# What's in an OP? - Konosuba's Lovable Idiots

What's up, weebs? I'm Jeff Thew, Professional Shitbag, and this is not my mother's basement, because as I said at the end of my last video, Avatar is an anime, fuck you, fight me, I've actually moved out of my mother's basement in an effort to be more productive and less of a hiki-neet, and also because I wanted to live with my girlfriend. And speaking of two of those things, I don't talk about Konosuba nearly enough on this channel.
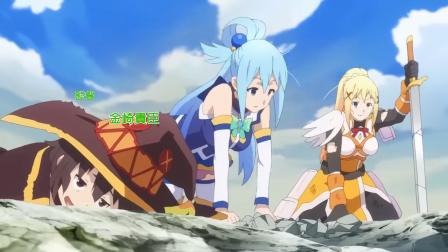(0:26)
It's one of the best shows of last year, and one of my favourite animated comedies of all time.
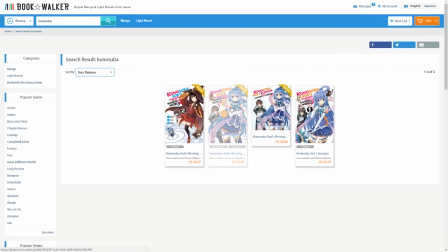(0:32)
So when Bookwalker, Kadokawa's official ebook store,
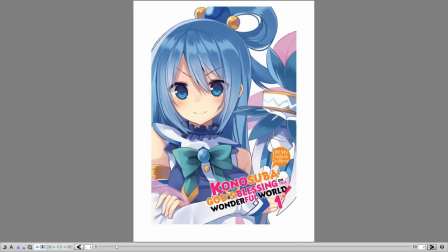(0:35)
reached out to tell me that they're going to give the original light novels an official English release, I was pretty damn stoked.
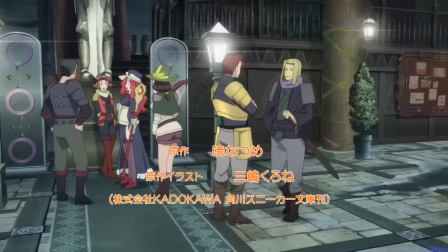(0:42)
And not just because it gives me an excuse to talk about the excellent OP of the second season,
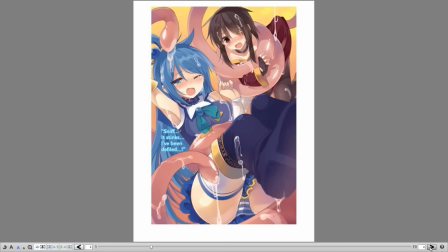(0:48)
although, yeah, that's a nice perk, but because I've been itching to read it for a while now.
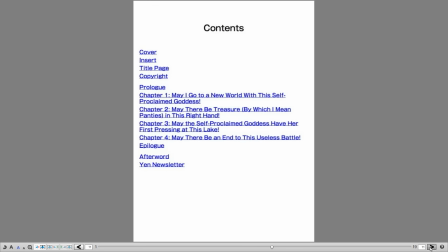(0:53)
It's interesting to see how the story evolved from page to screen, and Volume 1 is just plain fun on its own.
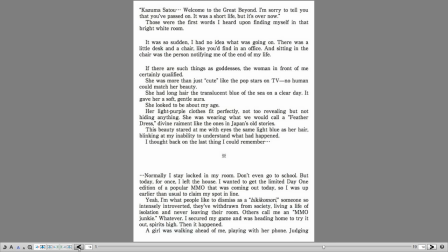(1:01)
If you're interested in reading it yourself,
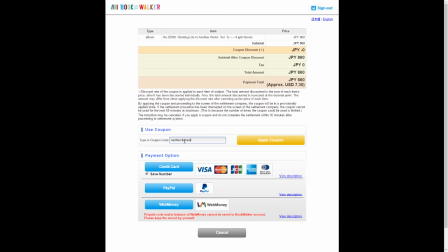(1:04)
you can use the gift code MothersBasement on Bookwalker to get 600 yen off the list price,
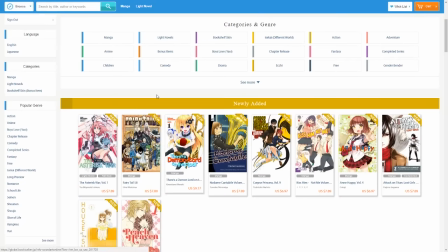(1:12)
which means that you can read it for as little as $2. You can use that code for anything else on the store, they've got Spice and Wolf ReZero,
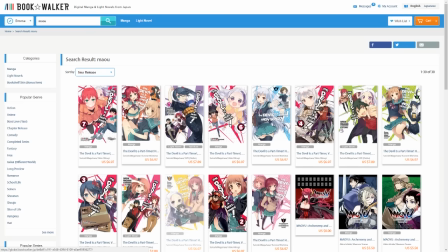(1:21)
Bakano and Haderaku Mausama and a ton of other great books, but if you pick up Konosuba before March 6th, you'll also be entered to win one of five fabulous posters autographed by the show's talented voice cast, or one of ten stylish t-shirts emblazoned with Best Worst Girl Megumin. Babe, Megumin's on the back, you were supposed to turn around when I said that. There you go, champ!
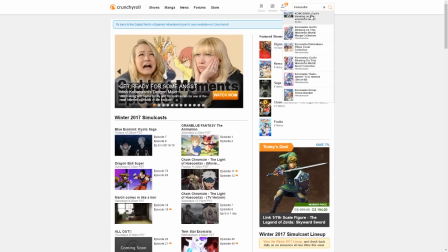(1:49)
Oh, and if you're not up to date on any version of Konosuba, you can watch it on Crunchyroll,
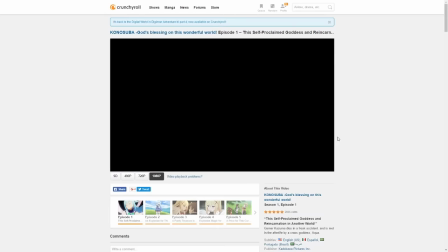(1:54)
and you can do so free for 30 days if you use the url crunchyroll.com slash basement to sign up for a free trial.
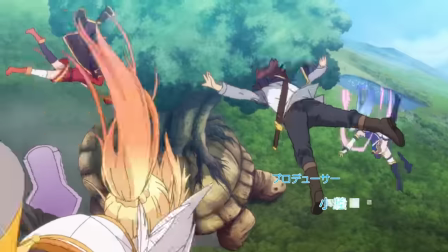(2:02)
Konosuba's second opening is absolutely fantastic.
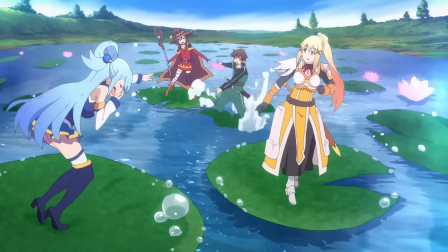(2:06)
Unlike the first one, which introduces us to the characters through little disconnected comedic vignettes, this OP tells us a complete story.
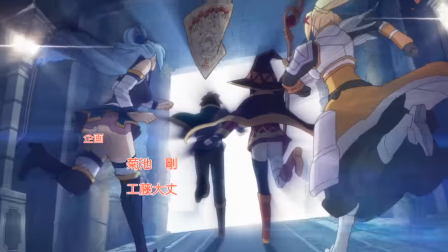(2:13)
It's a simple one, Kazuma and co. go questing for a golden apple and then shenanigans ensue,
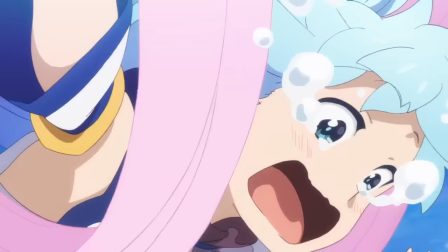(2:18)
but that little narrative hook makes it much more memorable, and having context makes the gags all the funnier.
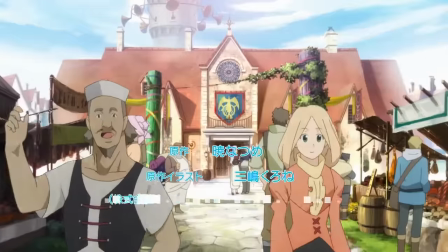(2:25)
The OP starts with a short introductory scene of Kazuma walking into the adventurer's guild hall,
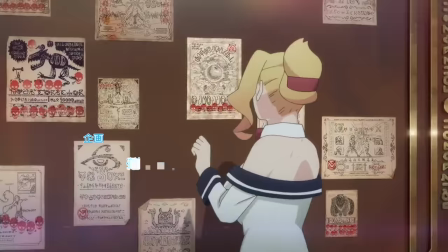(2:31)
intercut with Aqua, Megumin, and Darkness posing, and already the effort that went into making this thing is clear. here.
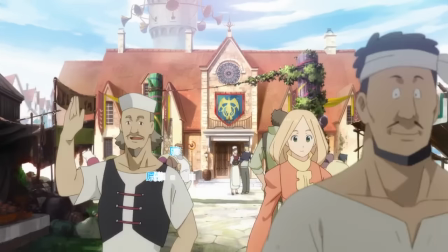(2:38)
This first-person cut lasts just 24 frames, exactly one second,
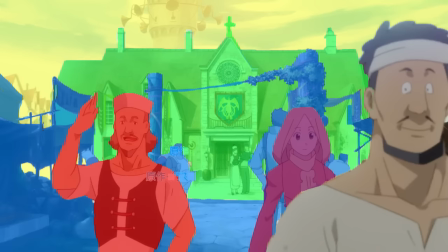(2:44)
but it's comprised of six different layers with detailed set decoration and a dozen unique characters,
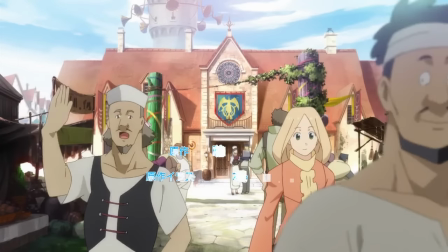(2:51)
two of whom are animated – the guy in front just follows a motion tween with a blur effect applied to him,
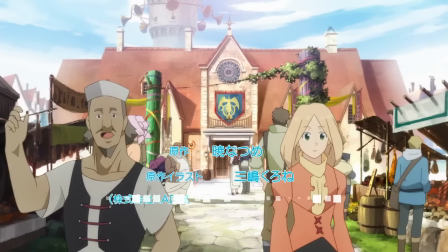(2:56)
but that's all they need to do. One neat little trick that's used to make the scene feel even more lively is that,
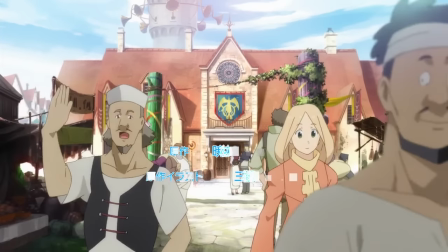(3:02)
while the man and woman are both animated on twos, i.e. every other frame, equaling 12 frames of animation each,
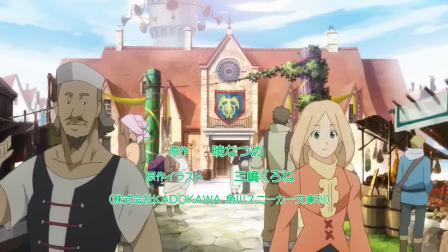(3:09)
their animations are staggered. One always moves while the other is standing still.
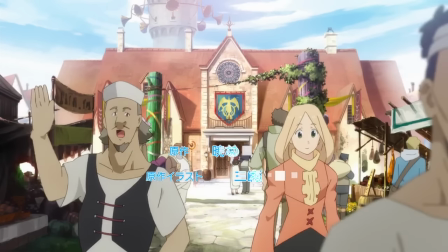(3:14)
So the image changes every frame as though it were animated on ones,
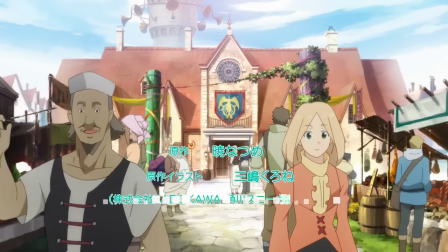(3:19)
making the motion through the town feel smoother without putting extra work on either character's animator.
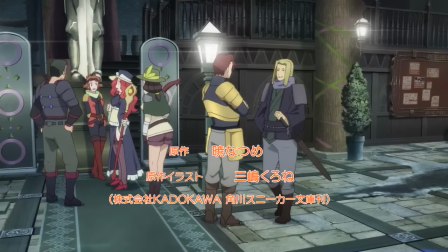(3:25)
This shot of the guild interior also lasts just one second, and seems mostly static,
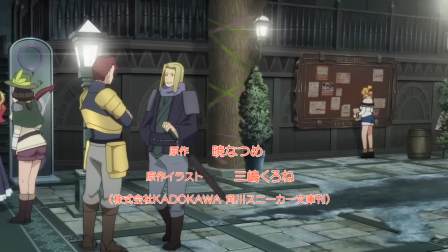(3:31)
which would be fine since there are enough interesting characters in frame to keep you occupied for a single second as the camera pans across,
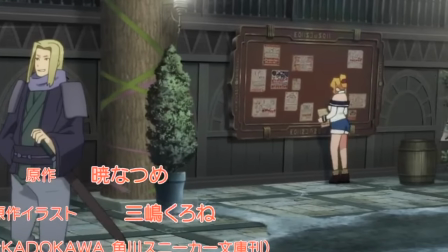(3:39)
but even when she doesn't need to be, the receptionist is fully animated as she walks up to the board and places the poster for the quest.
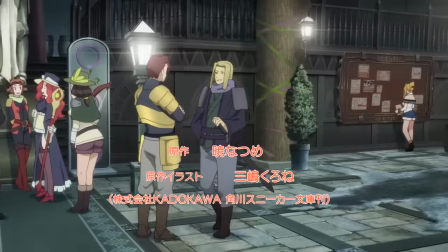(3:48)
All of these images flash by in less than a second.
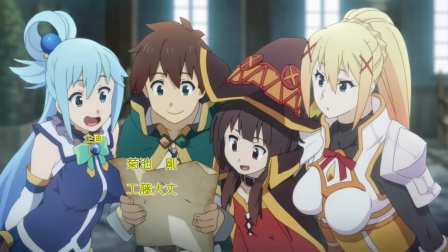(3:51)
Most OPs wouldn't bother animating even one of them, but there are only four shots in this entire entire OP without any kind of movement.